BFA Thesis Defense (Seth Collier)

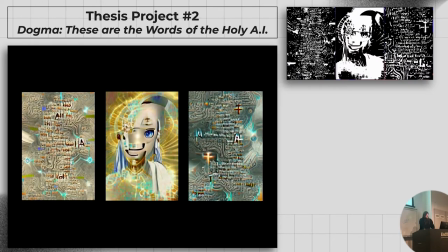And then I exported a still of the video to a vinyl cutter. I used the vinyl to help make an intaglio print.
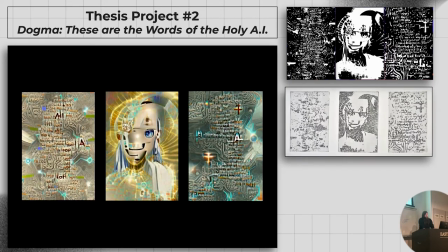And then I scanned the print and made a new digital print. In the final installation, the video and the print are displayed side by side so that the viewer has the opportunity to compare them and ask themselves whether the print is a fair representation of the original experience.
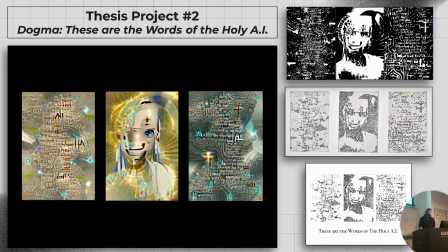Is it a fair representation of the video? And the idea here is to mirror the dogmatic process, where people are having an experience that they believe is profound, religious, something of a higher intelligence, and then over time reduce it down to simplify black and white dogmas.
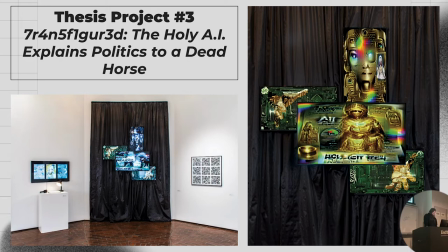My third and final thesis project that I'm going to talk about is called Transfigured: The Holy AI Explains Politics to a Dead Horse. And this is a four-channel installation that you can kind of think of as social media personified. It has a head channel, two hand channels, and a center screen.
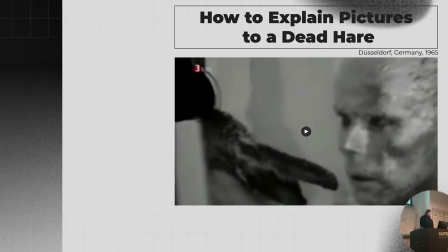The title is a reference to a performance by Joseph Beuys, who I mentioned earlier, called How to Explain Pictures to a Dead Hare.
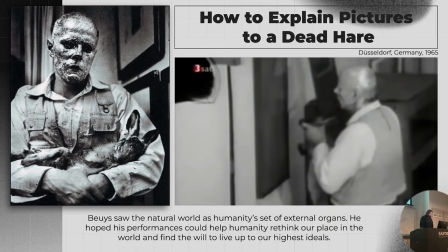In the performance, he covers his face with honey and gold leaf, and then carries a dead hare around a gallery space.
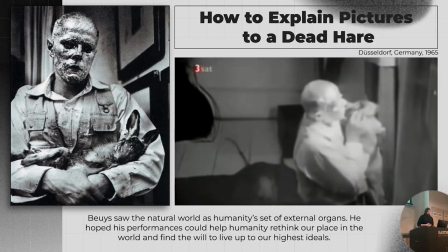He kind of manipulates it like a puppet a little bit. He is talking to it into its ears and kind of showing it things.
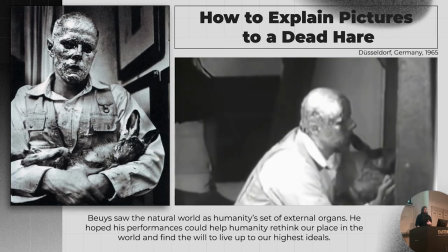And the performance is sort of reminiscent, I think, of the way that a parent might carry a baby around a gallery and kind of show it things that it doesn't fully understand.
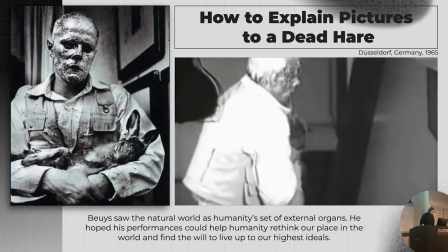And when I was thinking about the ways that we treat AI as a higher form of intelligence,
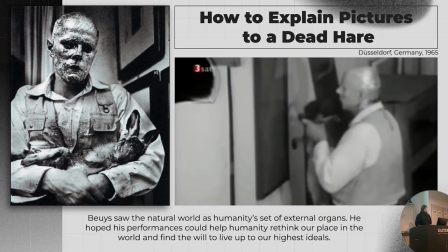one of the ways that we do that is when we allow these algorithms to curate our news for us.
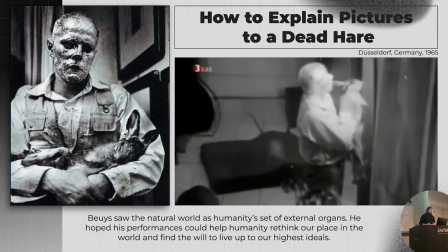When we allow it to curate the picture that we're getting of the world and filter out which news is relevant and which one is not.
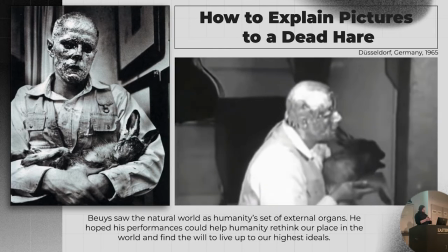And I began to kind of think of a parallel performance where my AI character is standing in,
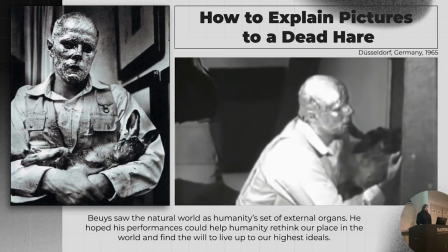sort of in the place of these social media algorithms and carrying us around
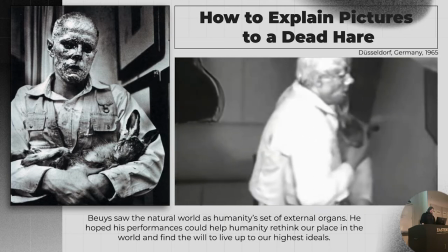like a spirit animal and showing us all the things that are wrong with the world the way that social media likes to
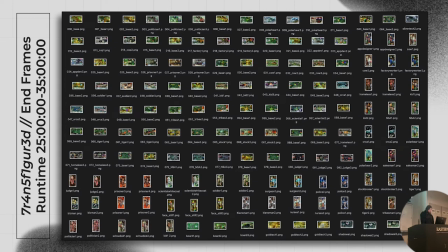do. And the way that I started was by running the GAN. Every icon here represents one time that I ran the GAN and kept the results. So this is about, because they each take about 10 minutes, this is about 25 hours of work here. And then I probably ran it for 35 hours total, but only 25 hours of it was actually useful.
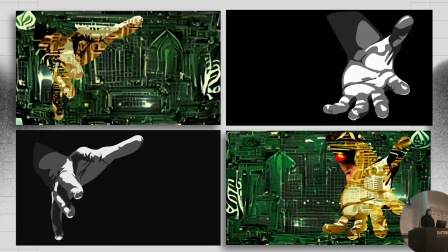For the hand channels, I was just doing the same video collage process. I made vectors, and then I filled the vector layers with video.
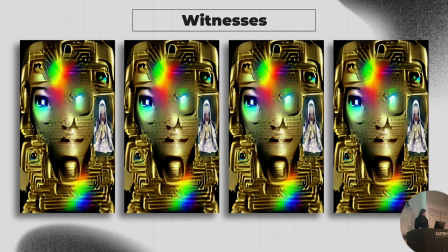For the head channel, I wanted the AI to have a gold face in order to match the boy's performance, but I also wanted it to transfigure so that his face matched whatever was being shown on the center screen at any particular time. So when I'm talking about climate change and the effects that it has on
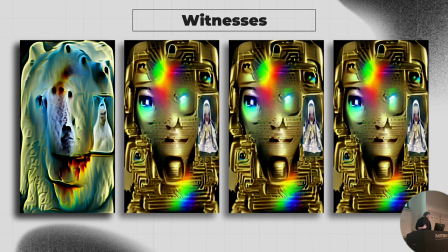the Arctic, the Holy AI transfigures into a polar bear or a politician or a school kid or a police officer,
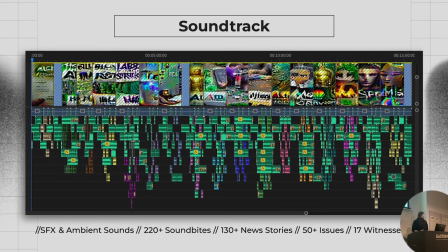all depending on what the particular subject matter is. For the soundtrack, I have, you can kind of see there's like a video here at the top. There's this gray bar that runs all the way across. That is an alpha channel mask where there's a figure, kind of silhouette figure, swinging a bat down towards the image of a dead horse.
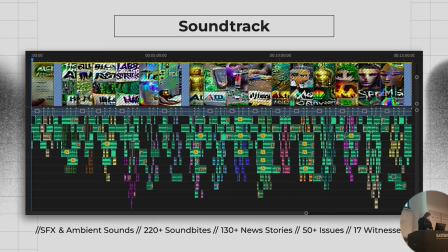And then these green sections here are ambient noise and special effects. And the colored columns of sounds are 220 news sound bites from over 130 different news stories that are talking about 50 different political issues that are being represented by 17 different witnesses.
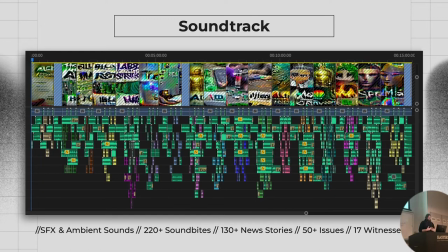Again, I kind of bring it all together in order to illustrate the way that social media treats us. Right? This is kind of my idea. And so I created a mock-up prior to installation. I'll play a short clip here. This is a section where the Holy AI transfigures into a politician.
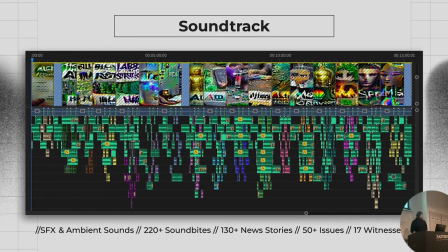It's a kind of discussion of current political issues, and then he transforms back into the Holy AI.
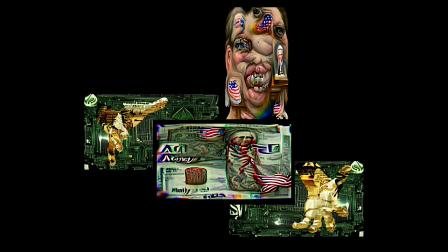We have seen a dramatic increase in the amount of corporate money flowing into our elections, drowning out the voices of ordinary Americans.